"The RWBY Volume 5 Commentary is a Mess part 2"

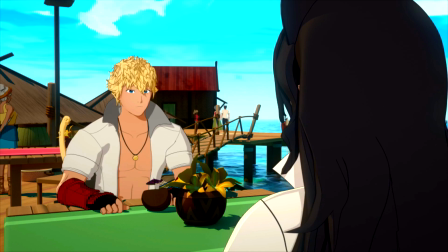1979s
I mean, he is the guy who said that he didn't take criticism live on air right in front of his boss. So yeah, I can completely get behind that sentiment.
This scene was tough.
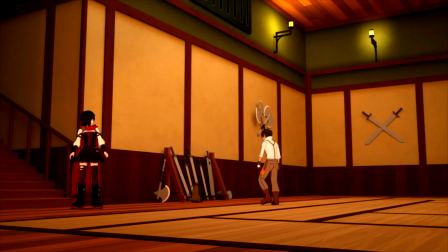1991s You spent a lot of time in the scene. I and did. I think you did a very good job.
You know, I'm pretty sure that effort didn't pay off.
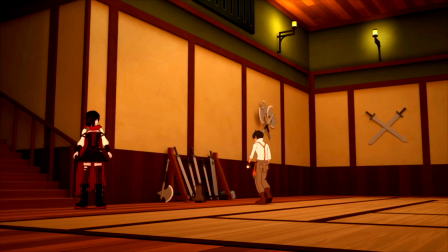1996s
The last revision I made to my Volume 5 review script, which is completely done, by the way, I've recorded all the audio and I've edited it down, and now I've even begun the editing process, so don't worry about that. It's on track to be finished before the sun burns out.
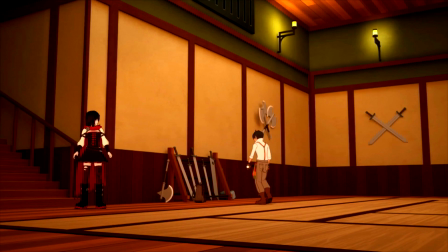2011s
But the last revision I made to that script was to rectify the fact that I completely forgot this scene existed for quite some time. The scene is so unimportant. They're coming out to remind us that Penny was a thing. But Ruby's personal interactions are also, like, useless.
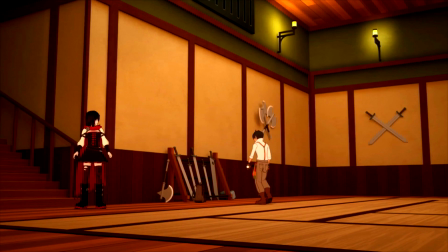2028s
Because, okay, here she is, and she's in a scene where she's, like, interacting one-on-one with Oscar, like, the new character, the character who's still alive. And she's, like, insisting that the characters who are, like, dead and gone were her friends,
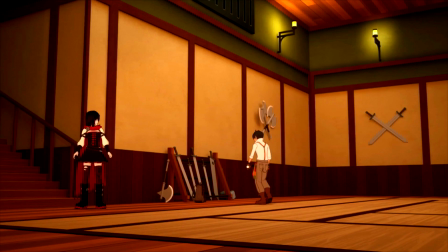2045s
even though they didn't ever put that into any, like, moments. They never had a moment. Here's their opportunity to give her a moment with another character, but they're taking that opportunity to like backpedal on all the moments that they missed with characters who no longer matter.
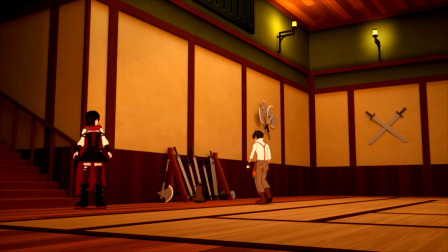2062s
They fucked up and they just keep doing it. And they're like, oh, hey, maybe people won't believe that Ruby and Pyrrha were friends. Let's say Ruby and Pyrrha were friends. Okay, we'll put her in a scene with Oscar.
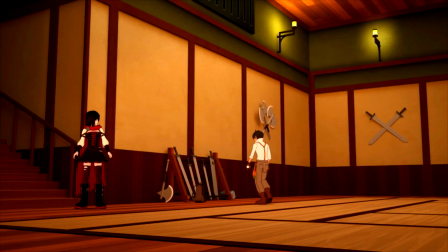2078s
And then, after Oscar dies, Ruby will be in a scene with some other asshole insisting that she was friends with Oscar, the guy who she'd never had any fucking scenes with. Don't they see the pattern that they're starting here? They should just let Pyrrha, fall by the wayside and be like, oh no, she's gone.
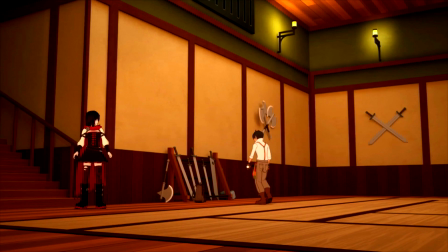2096s
Cinder killed her. But now, just have a scene with Oscar. Or don't. Oscar sucks. Completely dispose of Oscar, then have a scene with the next character, right?
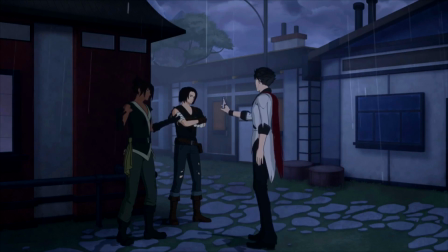2106s
They're starting a pattern. That's my point.
That scene was one of the first times I personally was able to see how your directing style has evolved.
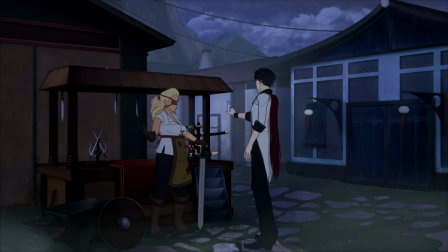2114s
Oh, good. Finally, actual commentary.
Slowing down.
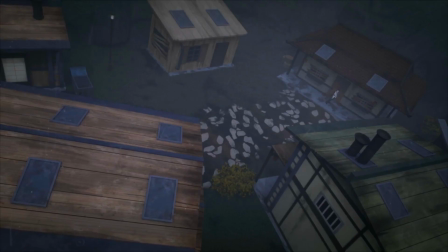2119s Less snappy editing. More drawn out scenes. I guess for me personally, it's just because we've been given more runtime.
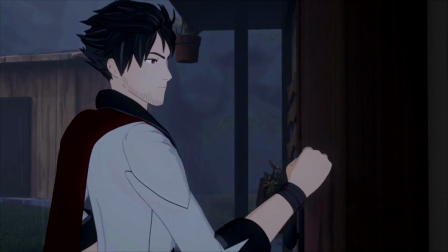2126s The ability to let things breathe when they need to is great.
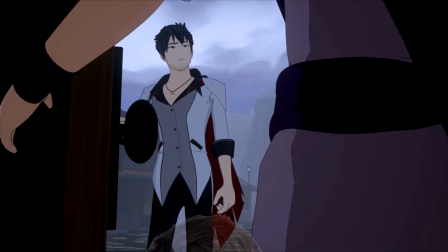2131s A lot of it is also just because, early couple volumes, there was a lot fewer dramatic moments.
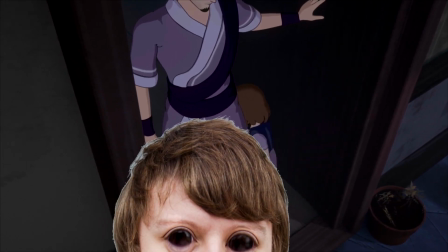2136s The first time, Bernie was looking at the edit that I just made of something, it was always tighter, make it tighter, make it tighter, make it tighter.
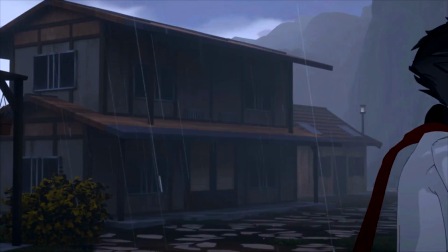2141s Yeah. That works really well for these comedies.
And you can see what they're talking about while the next scene is going on.
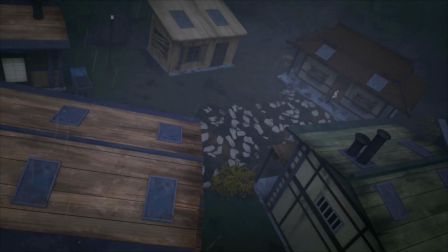2147s
So you see these snappy cuts when he's walking around the slums.
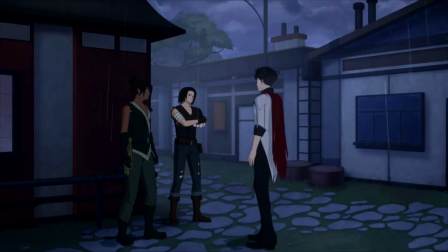2151s
It kind of cuts to matching shots, right? So he walks up here and he's essentially in the same spot when he cuts into the next shot.
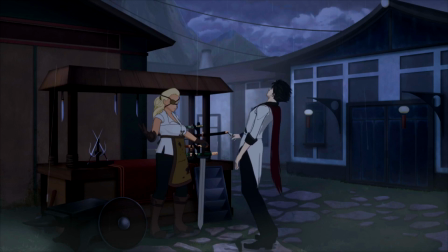2159s
And then he reacts even greater. And then he cuts into the same spot again.
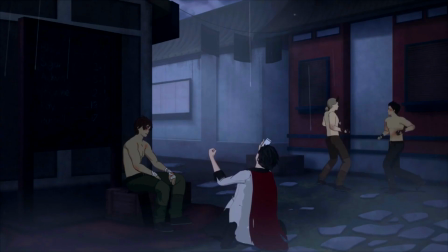2163s
And then he has an even greater reaction. And those are funny because the cuts are just instantaneous, 1, 2, 3.
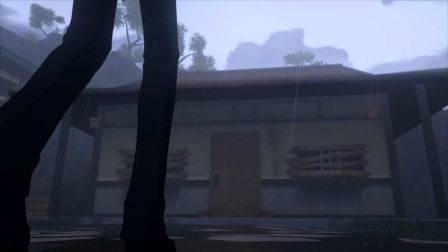2170s
But then when he gets to this other house, this last house, and it's all gloomy and sad.
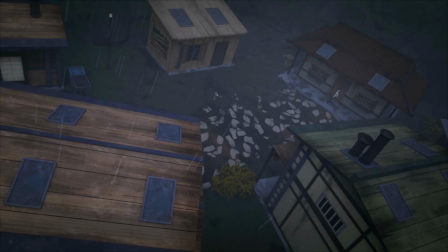2177s
So they frame the house and he steps into frame. He cuts out to here. And I don't know why the fuck these 3 guys are running away. That shouldn't have been there. I don't know. Maybe some rogue animator is no, it's too boring. But they cut to this wide shot right before the door doesn't open.
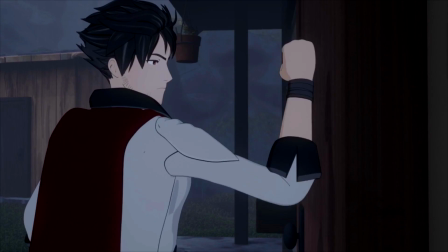2192s
And he bangs again, and he has to bang again. You kind of get this, feeling that it's not all right.
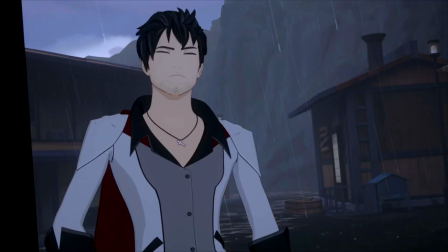2197s
That is, in this directing style. He knows the difference between sad and funny, right? Which is the absolute least you can say about someone, right?
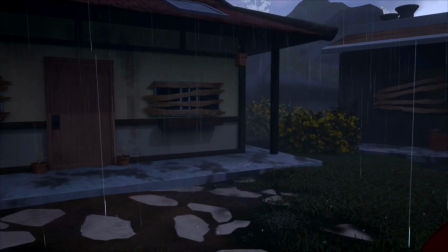2204s
But, I mean, you can tell. He walks out of frame, and then they cut to the mission board.
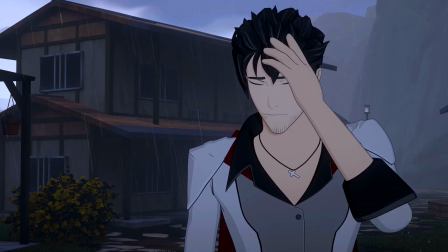2208s
If that had been the cuts from earlier in this episode, if it had just cut and then he was there, that wouldn't have had the same emotion at all.
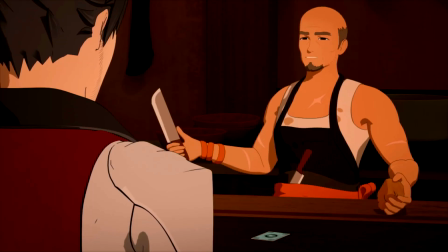2215s
I wouldn't really give that compliment to most of the other shots in this season, however. This one where he's talking to the bartender, it's shot reverse shot. It's not very clever.